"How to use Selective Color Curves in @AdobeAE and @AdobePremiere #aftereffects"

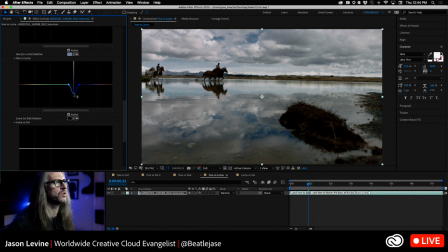Again, we can go really extreme here or just a little bit, just like that,
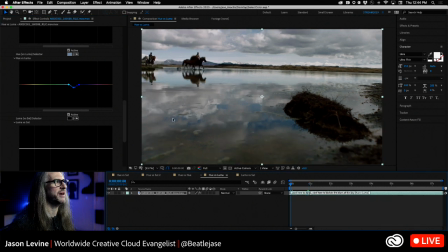all right? just to add a little bit of drama there wind it back hit play so here's our before right
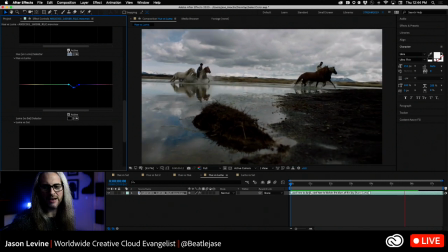nice but again not quite as dramatic and after just adds that subtle little bit of drama and then
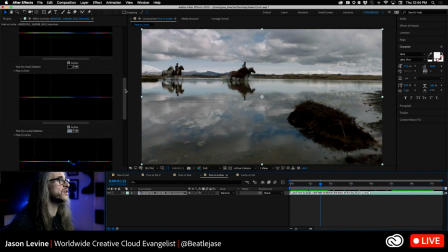of course if we wanted to we could also come up further and maybe adjust the saturation of those blues as well you know so now you've got this really rich dark blue right something like
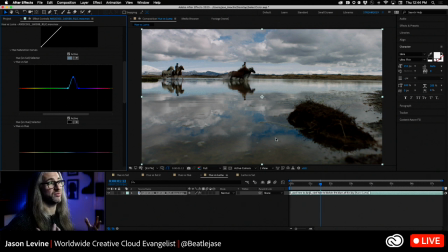that and now you know now this is starting to really really come together and maybe we also want to add some saturation to to the earth to the mountains back over here all right a little something like this okay
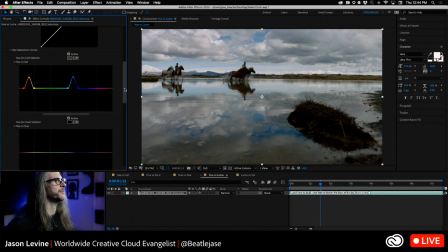I'm kind of going a little a little overboard here but you get the idea all right and again we can always disable you can see the before and the after just some kind of subtle subtle adjustments there but just kind of making the overall shot pop even a little bit more all right so that's hue versus luma with
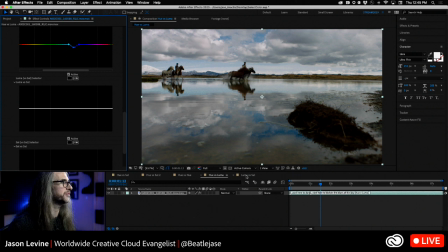a little added hue versus sat okay and for my last number
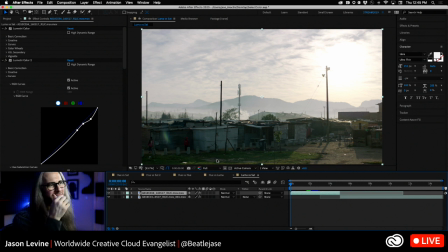for the last one i've got two examples here now this was one that kind of uh kind of frightened me and from the beginning because i thought okay do i under even understand what this is supposed to do so that's luma versus
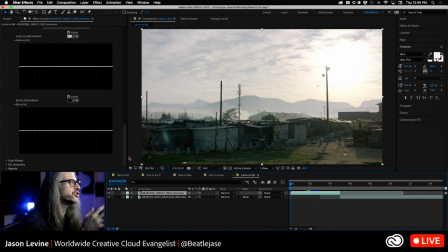sat so we want to adjust the saturation value of a particular luminance value and as you can probably guess in this case what we want to do is you've got this very very bright very overblown bright sun but in fact when they were there shooting
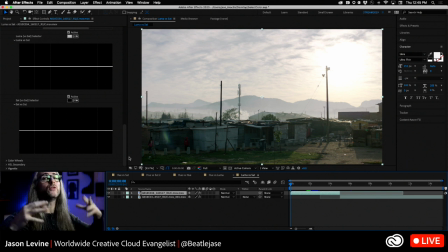this it was very warm there was this beautiful warm sort of yellow glow but the capture it just it just kind of came out sort of blown out right it's just not it doesn't look super dramatic here. So we want to adjust the saturation of that very sunny bright area.
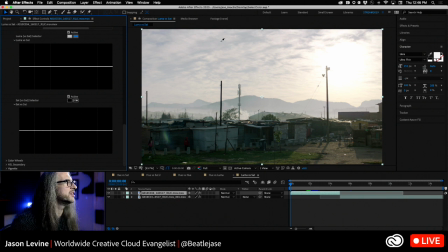Okay, so we'll take a sample here, come up to this, and I'm just going to start raising this, and just like that, you can now see how we're adding some beautiful saturation to that bright white
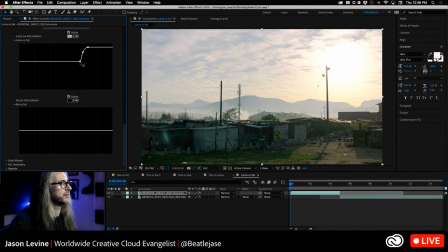area and if I globally raise the curve here right you can see that I'm also increasing the saturation of the darker areas including that sort of ground that foreground so again here's our before kind
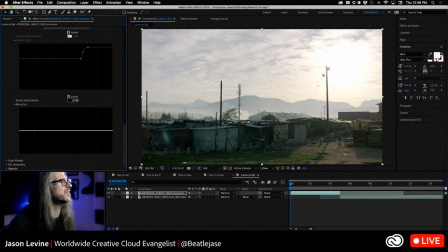of blown out and just flat in terms of color here's the after and now it has it has a feel it has a vibe It's got some beautiful vibrance going on there, and this just looks wonderful, okay? Really, really cool. Again, before, kind of flat.
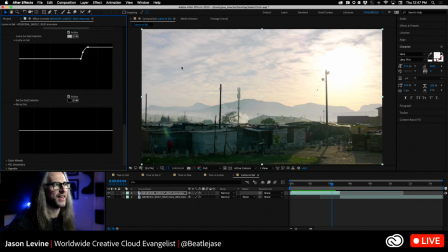After, adding back in some of that midday warm sun. You still have kind of that very kind of blown out orb, although there's quite a bit of detail in the clouds.